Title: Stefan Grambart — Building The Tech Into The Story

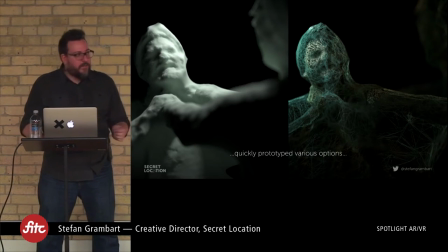958s
And then when we started finding the ones that we thought were promising,
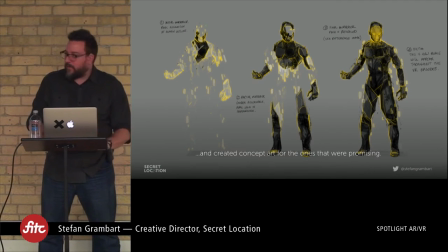961s
we went back to the drawing board and concepted those to see what we could do and work with our artists to end up with something that fit into the world.
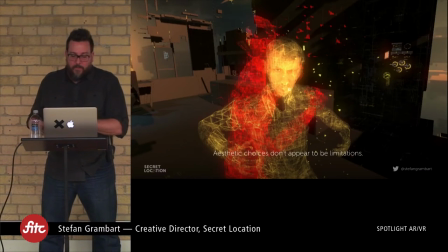969s
and ultimately the aesthetic choices that we made not only solved this issue, but the audience would never have suspected that they came from a desire to cut corners because we made them stylistically, and we made them fit into the world.
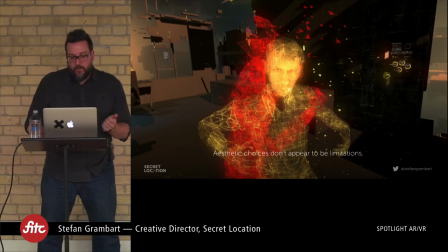982s
But that's the issue. They had to fit into what we were doing, so we had to change the rest of the look and feel.
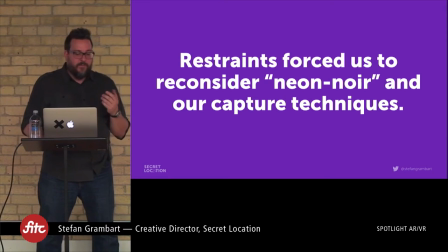991s
So budgetary constraints on the shoot and technical challenges for the real-time development put an end to this neon-noir aesthetic.
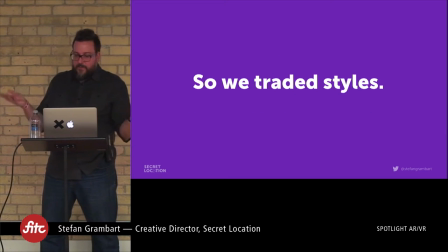999s
so instead we swapped styles between the real worlds and the virtual
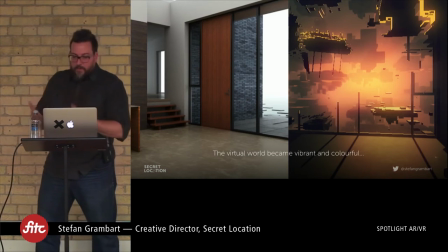1004s
so the dreamlike memory world which would have required extremely realistic models of the crime scene environment um which you can see here on the left uh that's that's actually a recreation of our crime scene of the the set we were in um we removed that need so we redesigned the space to look more abstract and more digital but
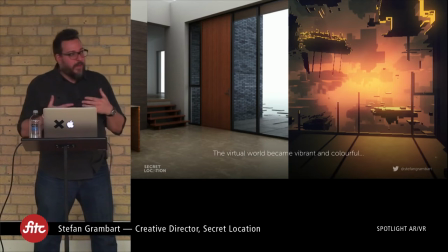1024s
the story had to change too like we had said that the conceit was that these are people's memories or their dreams,
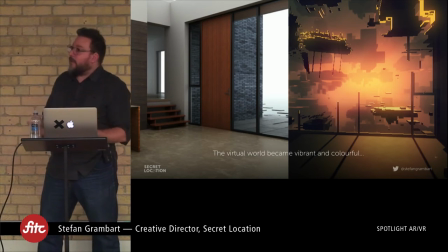1030s
but now we're talking more about making these digital. So the idea was that this was a digital reconstruction created for the police detectives to solve crimes in VR. And so because our virtual environments became more vibrant and more colorful,
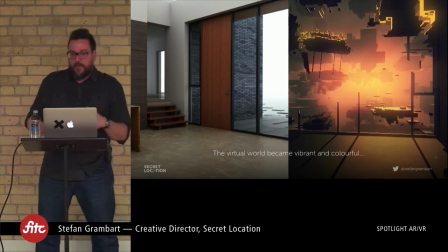1044s
we still wanted to keep that sort of duality and change the neon noir in the real world. Again, also budgetary constraints forced us to do that. So we lost that look.
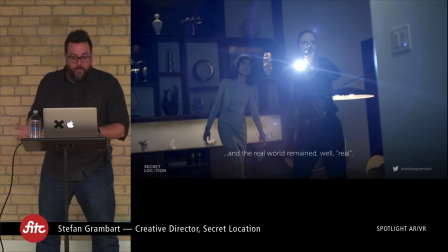1056s
And the live-action episodes took on more of a straightforward look to balance out that supersaturation.
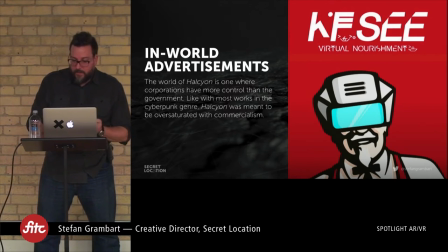1066s
So Halcyon isn't just the title of the series. It's also the name of a global corporation within the world of the show. And again, unlike John's comments about GlobalCore, Halcyon is actually one of those megacorps that are bent on world domination.
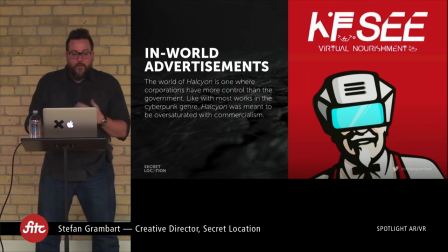1082s
They just don't want you to know it. So early on, we looked at the possibility of funding the project through brand sponsorships.
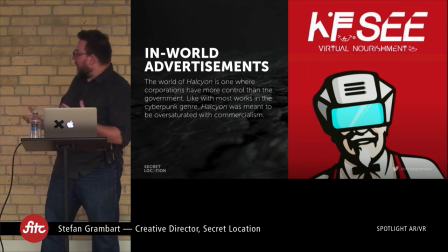1089s
We would have peppered the episodes with ads for these futurized brands, but as we moved into post-production, we had to rein in our VFX team to focus on the elements that would have the biggest impact into the show,
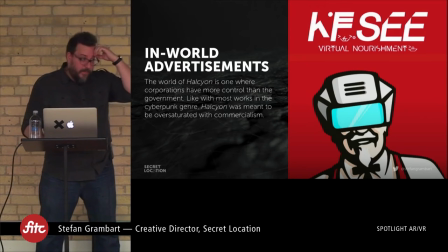1103s
and that was the in-world user interface. Again, these were budgetary constraints and just things like deadlines and working with the technology.
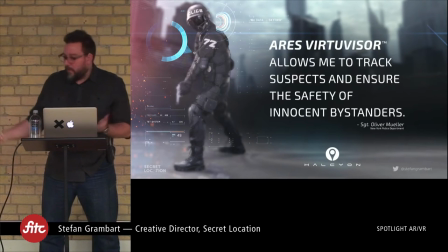1112s
Conversely, we had also hoped that we could have an ad campaign in our real world for Halcyon, sort of promoting the show before it was released. And these mock-ups were meant for television, publishing, and out of home.
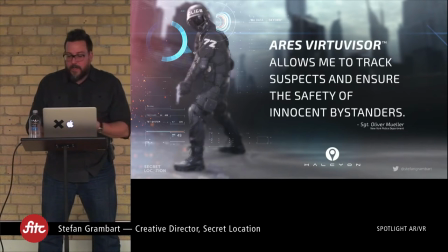1125s
And the design spoke to many of the concepts and the applications that we discuss at SL and our thoughts of where VR could actually go, both good and bad.
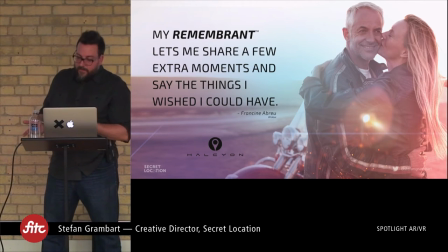1134s
And one of the things I liked about these was that they display the virtues of nanotech VR but also have this sort of possible hint of darkness just underneath the surface. It would be a subtle tie-in to the show world and would also allow us to talk about the greater world of the show that's hinted at in our pilot content.
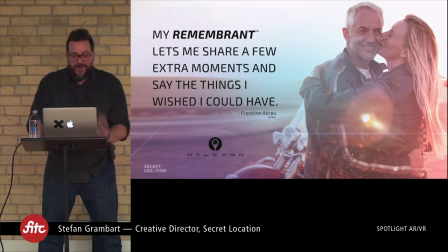1153s
So one of the things that was interesting is for funding purposes we created a short concept video in the form of a Halston Corporation ad. I know Steven Bosco is going to hate me for showing this, but I'm going to do it anyways. And here we go.
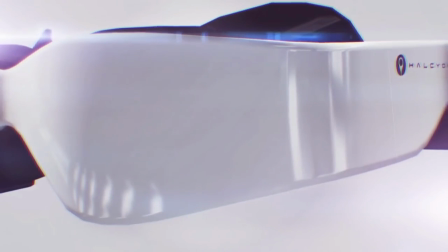1167s With the Virtue headset, we reimagined our VR hardware from the ground up to create a virtual experience so lifelike it's indistinguishable from reality.
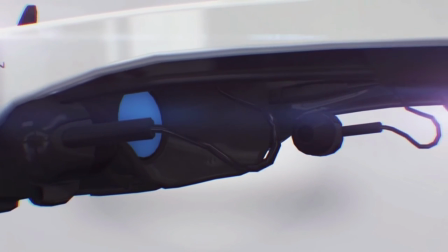1175s Our predictive gigapixel display delivers crystalline visuals at a refresh rate faster than the human eye.
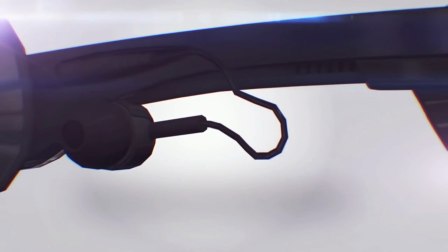1181s And polyfilament fibers embedded in a nano-crabbing shell produce the most progressive latency scaling ever achieved.
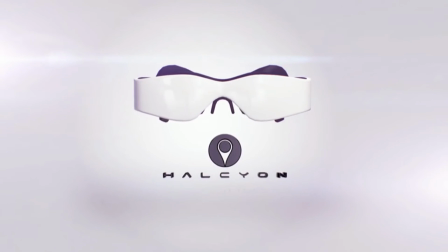1187s The results of total freedom in the virtual space and the final evolution of VR. We're Halcyon, and we invite you to open your house.
I think that was made in... One and a half days. One and a half days, so it was very quick.